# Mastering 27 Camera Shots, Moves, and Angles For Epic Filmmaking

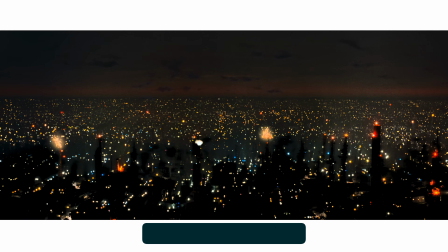The establishing shot. The establishing shot is a very wide shot used at the start of a sequence.
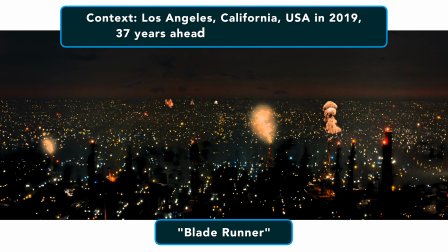It is used to introduce the context in which the action takes place.
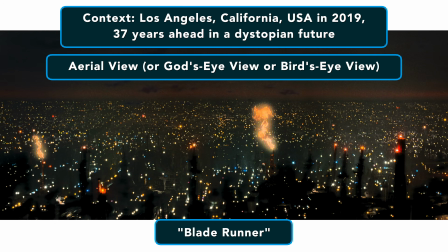Aerial shots are usually the perfect pick for these scenes, as they offer an unparalleled view of locations.
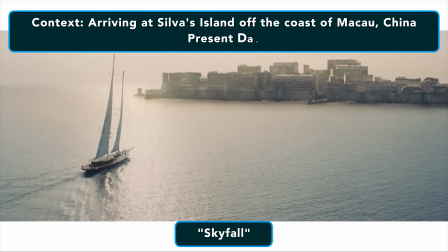It can be a wide shot of a house or other building.
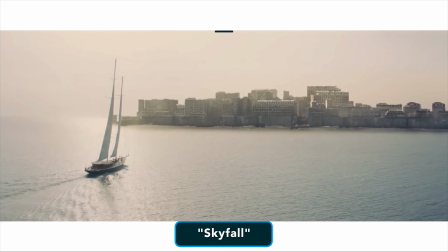These shots are usually only a few seconds long and are the first shots shown in projects.
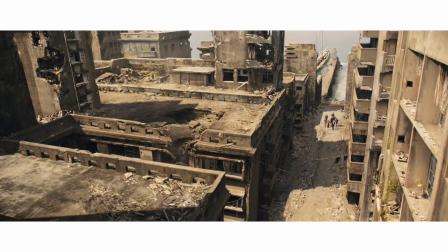It tells the audience that the characters are here, and this is where the action is going to take place.
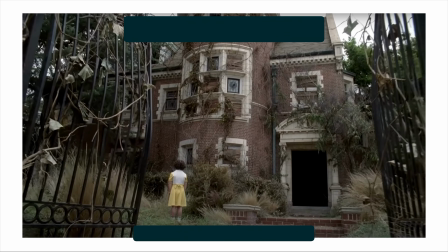As I mentioned earlier, establishing shots are usually pretty short,
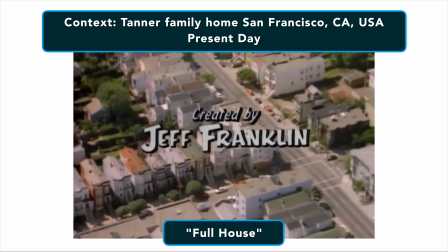but that is in television production and in short filmmaking, where the projects are shorter length and time is of the essence.
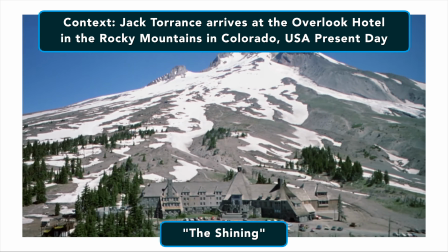The shots I've been showing you are in feature-length movies where there's a lot more time, and so the establishing shots tend to be a lot longer.
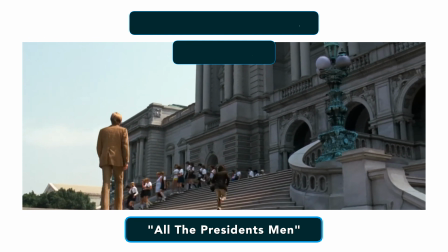The master shot. A master shot is the principal camera shot that a director or cinematographer use when filming a particular scene.
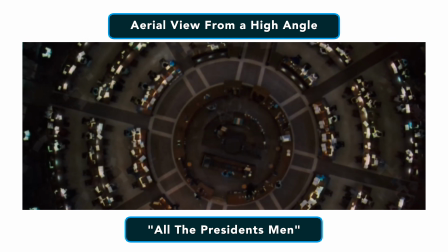It covers all of the important action in a scene, including the major characters and scenic points of interest.
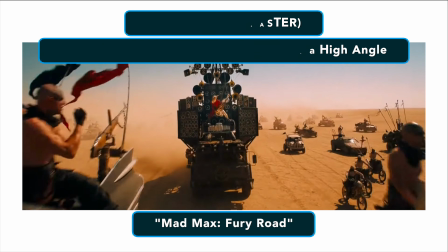For this reason, master shots are almost always a wide shot, which I'll discuss shortly,
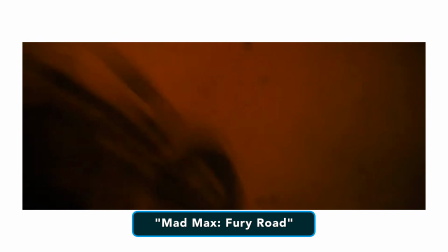or an extreme wide shot, such as the establishing shot I have already discussed.
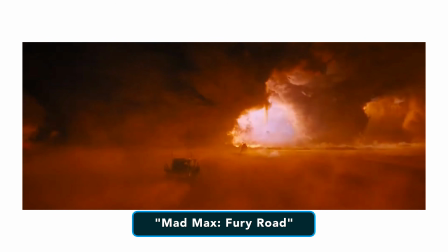Put simply, a master shot is a film recording of an entire dramatized scene,
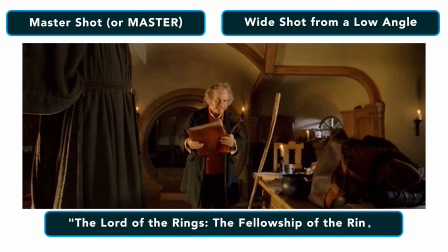beginning to end, from a camera angle that keeps all characters in view.
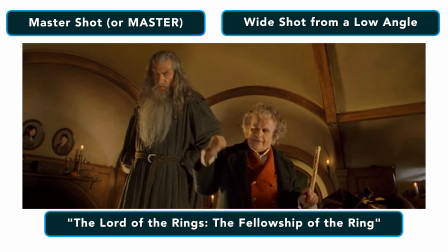A master shot truly needs to show everything in the scene from start to finish and is all-encompassing.
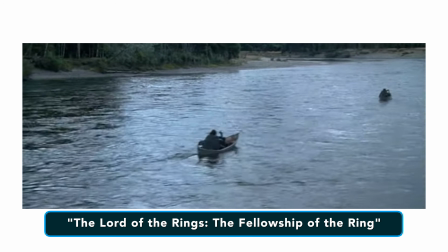Unlike the establishing shot, master shots include characters, for the most part, rather than focusing on locations and scenery.
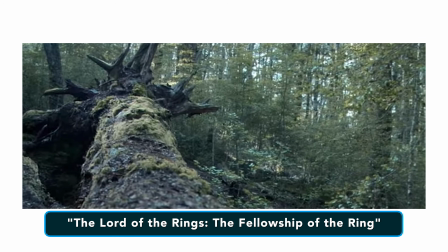If an establishing shot tells the viewer where the action is going to take place in a particular scene,
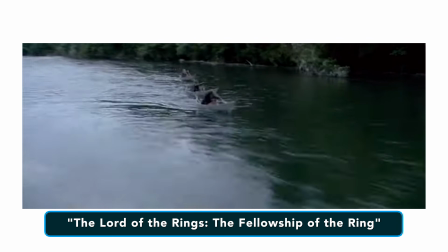a master shot tells the viewer who will be performing the action in that scene.
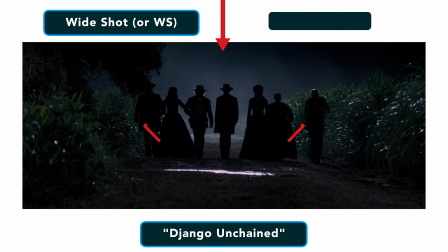The wide shot. A wide shot captures the subject within a wide view of their surroundings.
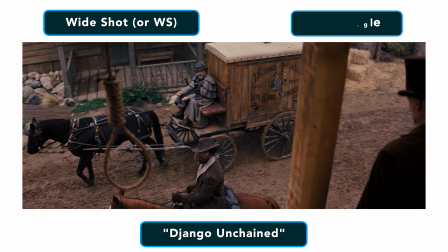This type of camera shot is commonly used to set the scene.
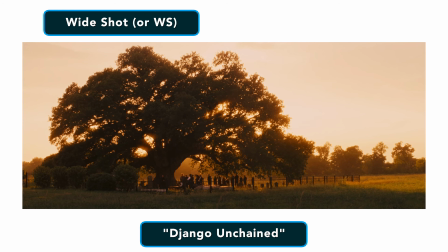It gives viewers a sense of perspective as they see how the subject relates to their environment.
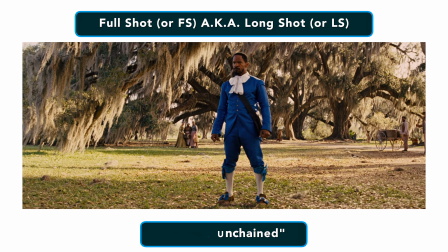A closer version of the wide shot is known as the full shot.
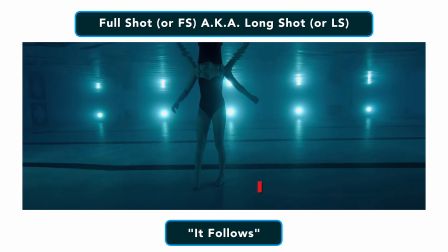In a full shot, the subject fulfills the frame head to toe. This captures the subject's general appearance while still showing the scenery surrounding them.
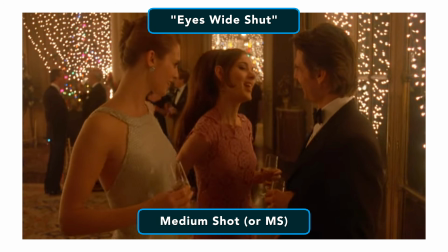Next is the medium shot. The medium shot is used to reveal more details on the subject, capturing them from the waist up,
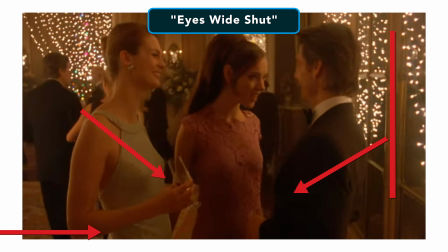as it includes the subject's hands and part of their surroundings.
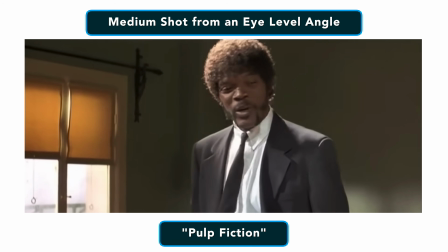It is the best way to capture actions in detail while maintaining a general view.
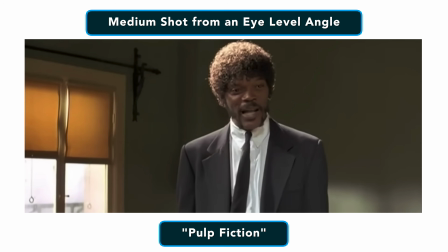This is why the medium shot is one of the most popular types of shots.
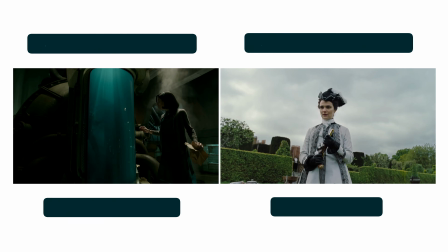There are two main variants of this shot: the medium long shot and the cowboy shot.
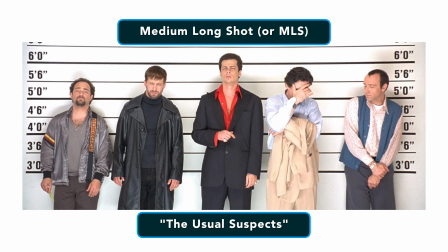The medium long shot sits halfway between a long shot and a medium shot.
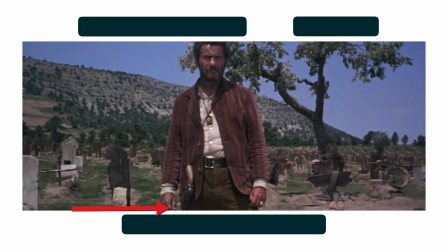It frames the subject from the knees up. The cowboy shot, which cuts the frame at mid-thigh,
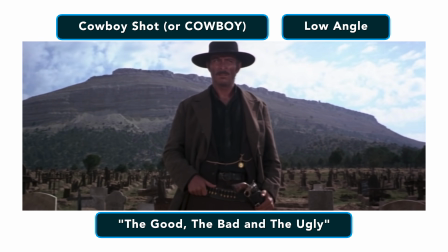was widely used in Western movies in order to show the gun holsters on cowboys' hips back in the golden days of Hollywood.
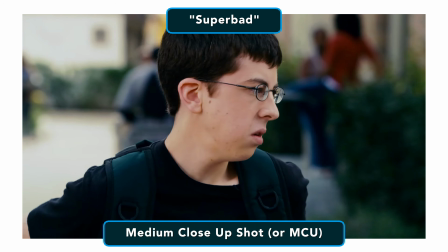The medium close-up shot. The medium close-up shot frames the subject from the chest up.
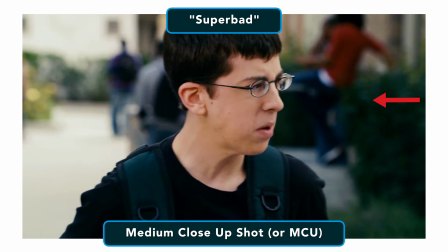It's generally used to capture enough detail on the subject's face while still keeping them within their surroundings.
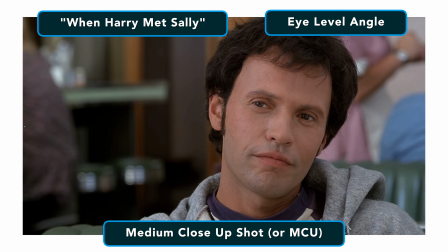During conversations, the medium close-up shot is used to keep some distance between the characters.
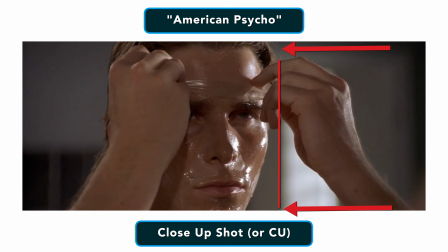Close-up shots. A close-up shot tightly frames the subject's face in order to focus on their emotions.
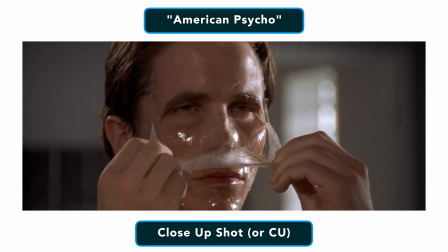These types of shots are great to connect with an audience, as there are no elements distracting them from the subject's gestures and reactions.
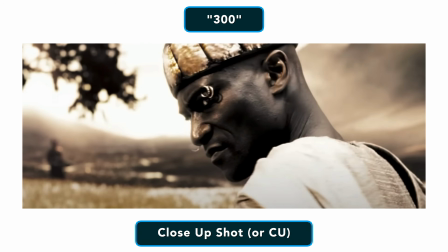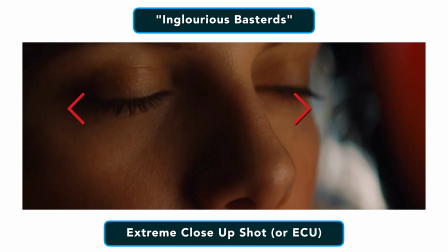Next is the extreme close-up shot. In an extreme close-up shot, a detail of the subject fills the entire frame.
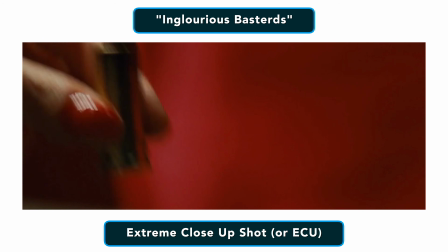It is used to emphasize certain features or actions.
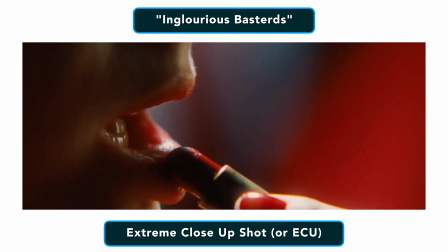The most common use of this shot will capture a character's eyes, mouth, or fingers performing a critical action.
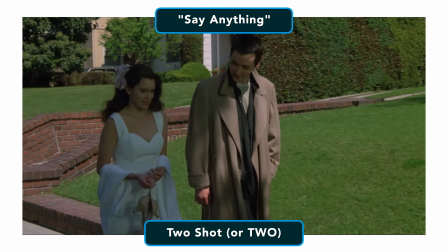The two-shot. A two-shot includes two subjects in the frame. They don't necessarily have to be next to each other, nor given equal treatment.
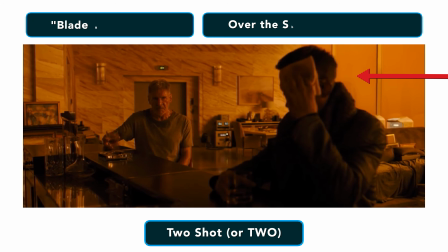In many examples of a two-shot, one subject is placed in the foreground and the other in the background.
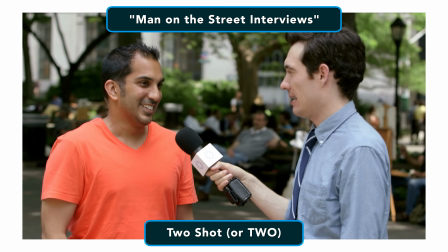This is called an over-the-shoulder shot. If you've ever seen a news report where the anchor is interviewing someone, then you've seen a classic two-shot.
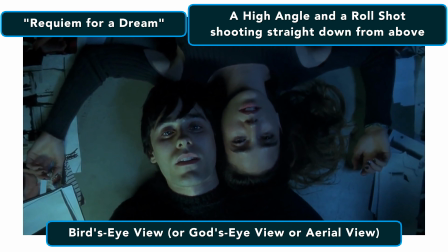The bird's eye view. Bird's eye view is the name given to the type of shot taken from an elevated point.
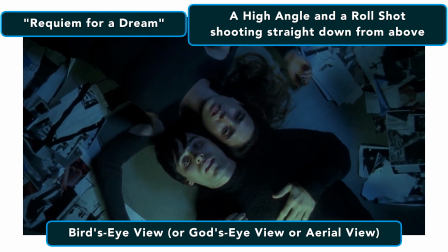As its own name indicates, it offers a perspective similar to that which birds see when flying.
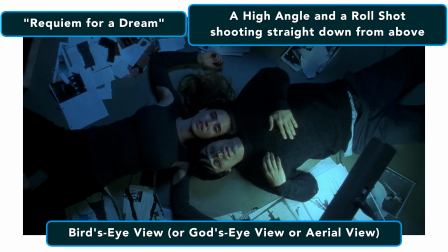The camera angle is used to magnify the scale and the movement, What used to be limited to a few selected filmmakers shooting from a
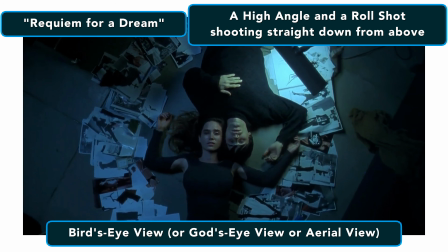helicopter or a plane is now available to videographers and shooters of any level thanks to the popularity of drones.
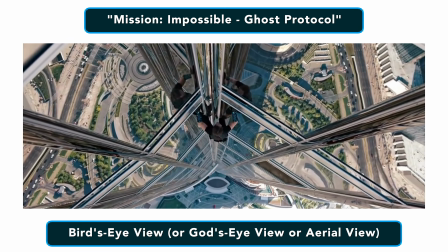You can also achieve this type of shot if you have access to a tall location such as a rooftop where you can shoot down at the street below.
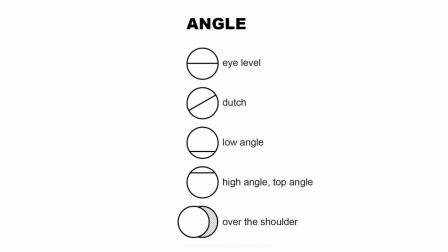After you've decided on the types of shots, you need to decide on the camera angle that you're going to use.
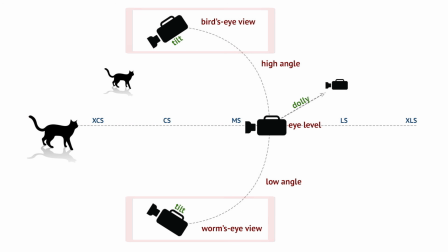Angles may include a high or low level, where a move may be on a handheld camera or on a crane.
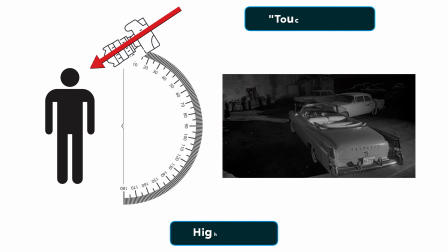Here's a number of different camera angles you might shoot. High angles. A high-angle shot is taken pointing the camera down on the subject.
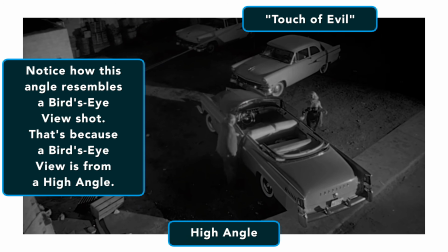As a result, the subject is perceived as vulnerable and powerless.
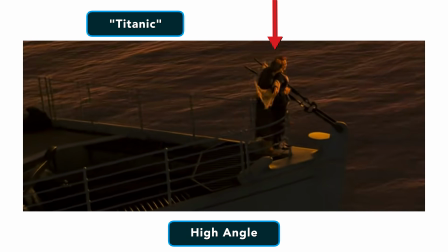In this type of shot, the camera angle can be anywhere from directly above the subject to just above the subject's line of sight.
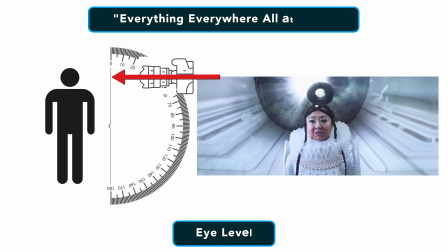In other words, just above their eyes. Eye level. The eye level shot is considered the most natural camera angle.
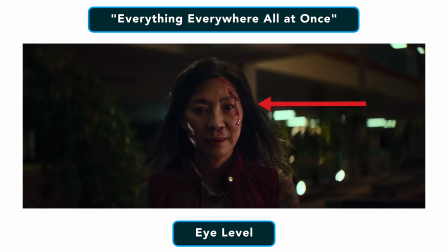Capturing the shot at eye level offers a neutral perception of the subject because it is the way in which we usually see people.
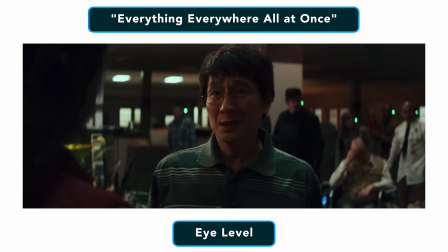We see them from eye level. This camera angle then can help the audience to connect with the subject.
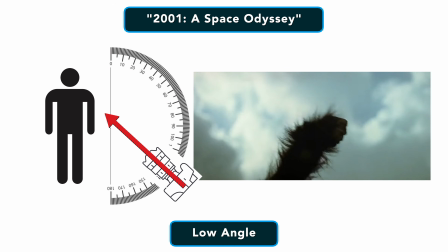Low angle. A low angle shot is taken from below the subject's eye line, pointing upwards.
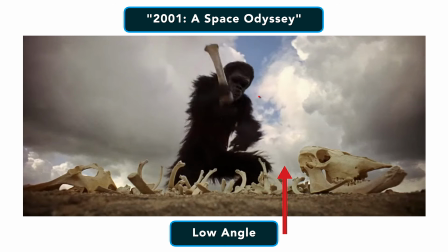This camera angle makes a subject look powerful and imposing.
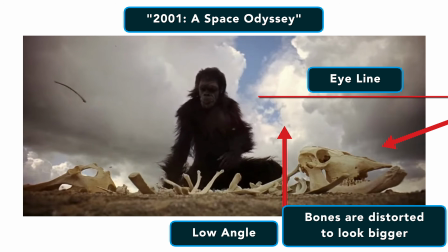This angle can create a visual distortion in types of shots closer to the subject, as it is not a common point of view.
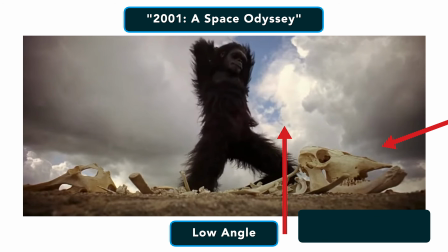Because of this, a low angle is commonly used with wider frames, such as medium or medium close-up shots.
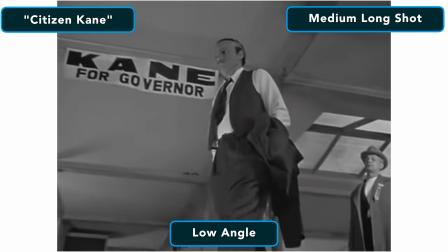It's most often used to show the character as a villain or as powerful in some way.
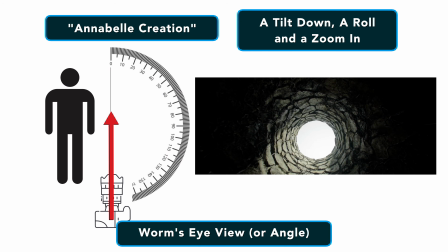The worm's eye view. The worm's eye view camera angle looks at an object or subject from below, generally from the ground.
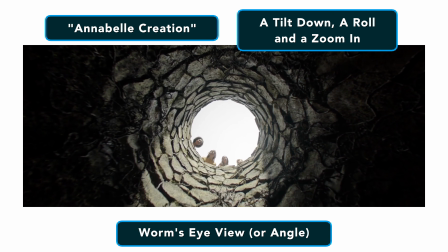It is commonly used to capture tall elements in the scene, such as trees or skyscrapers, and to put them into perspective.
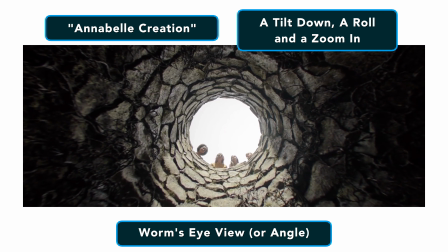This type of camera shot is mostly taken from the subject's point of view, such as ground level,
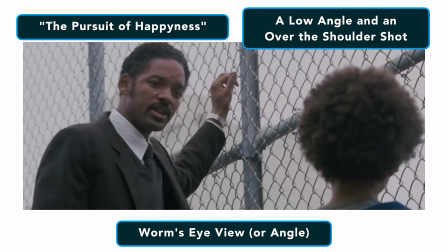like a worm, as the name suggests, or close to the ground, such as a child looking up at its parent.
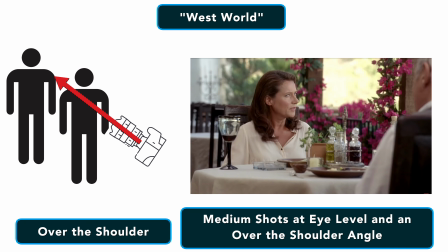Over the shoulder. Just like I mentioned earlier, an over-the-shoulder framing captures the subject from behind another character.
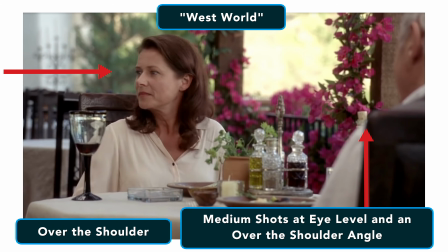Typically, the shot will include a second character's shoulder and part of their head.
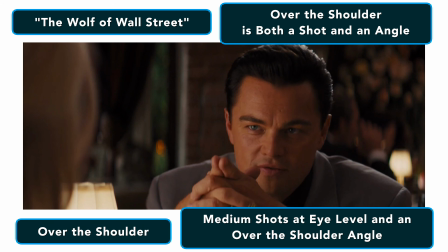This camera angle is primarily used during conversations, as it maintains both characters in the scene while focusing on one at a time.
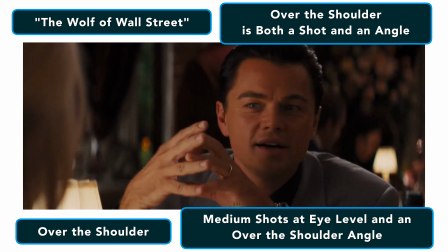I mentioned this earlier in the two-shot section, if you recall. This shot is a specialized version of a two-shot.
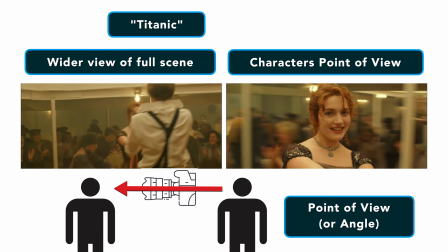Point of view. A point of view shot shows what the character is looking at.
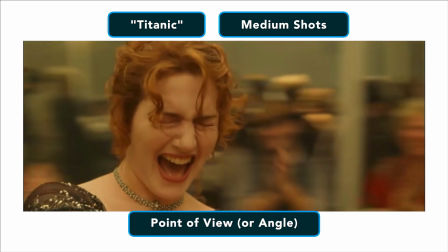It is used to highlight specific details or actions, such as being threatened or seeing their reflection in a mirror.
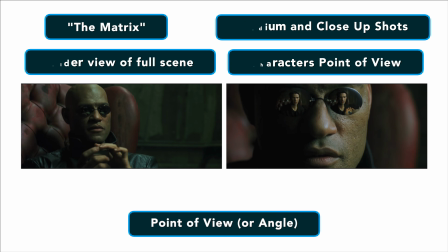This type of shot allows the audience to put themselves in the shoes of the subject.
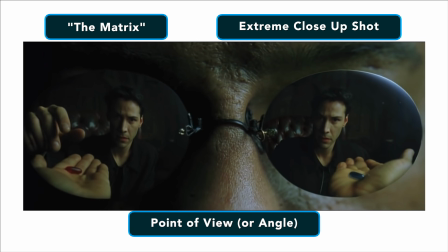As a result, it strengthens their connection with the subject and with the scene.
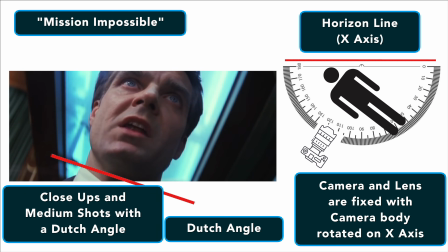Dutch angle. A Dutch angle, also known as a Dutch tilt, or a canted angle, or an oblique angle,
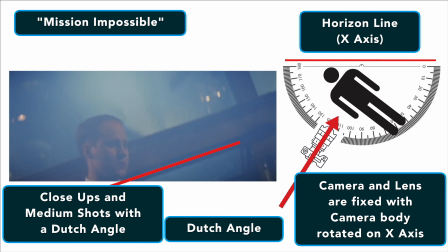is a type of camera shot that has a noticeable tilt on the camera's x-axis, or the horizon line.
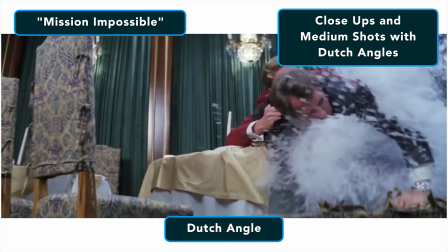Directors often use a Dutch angle to signal to the viewer that something is wrong or
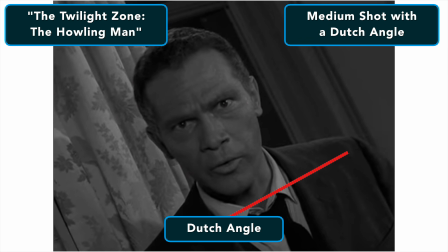disorienting or out of place with whatever's happening on scene.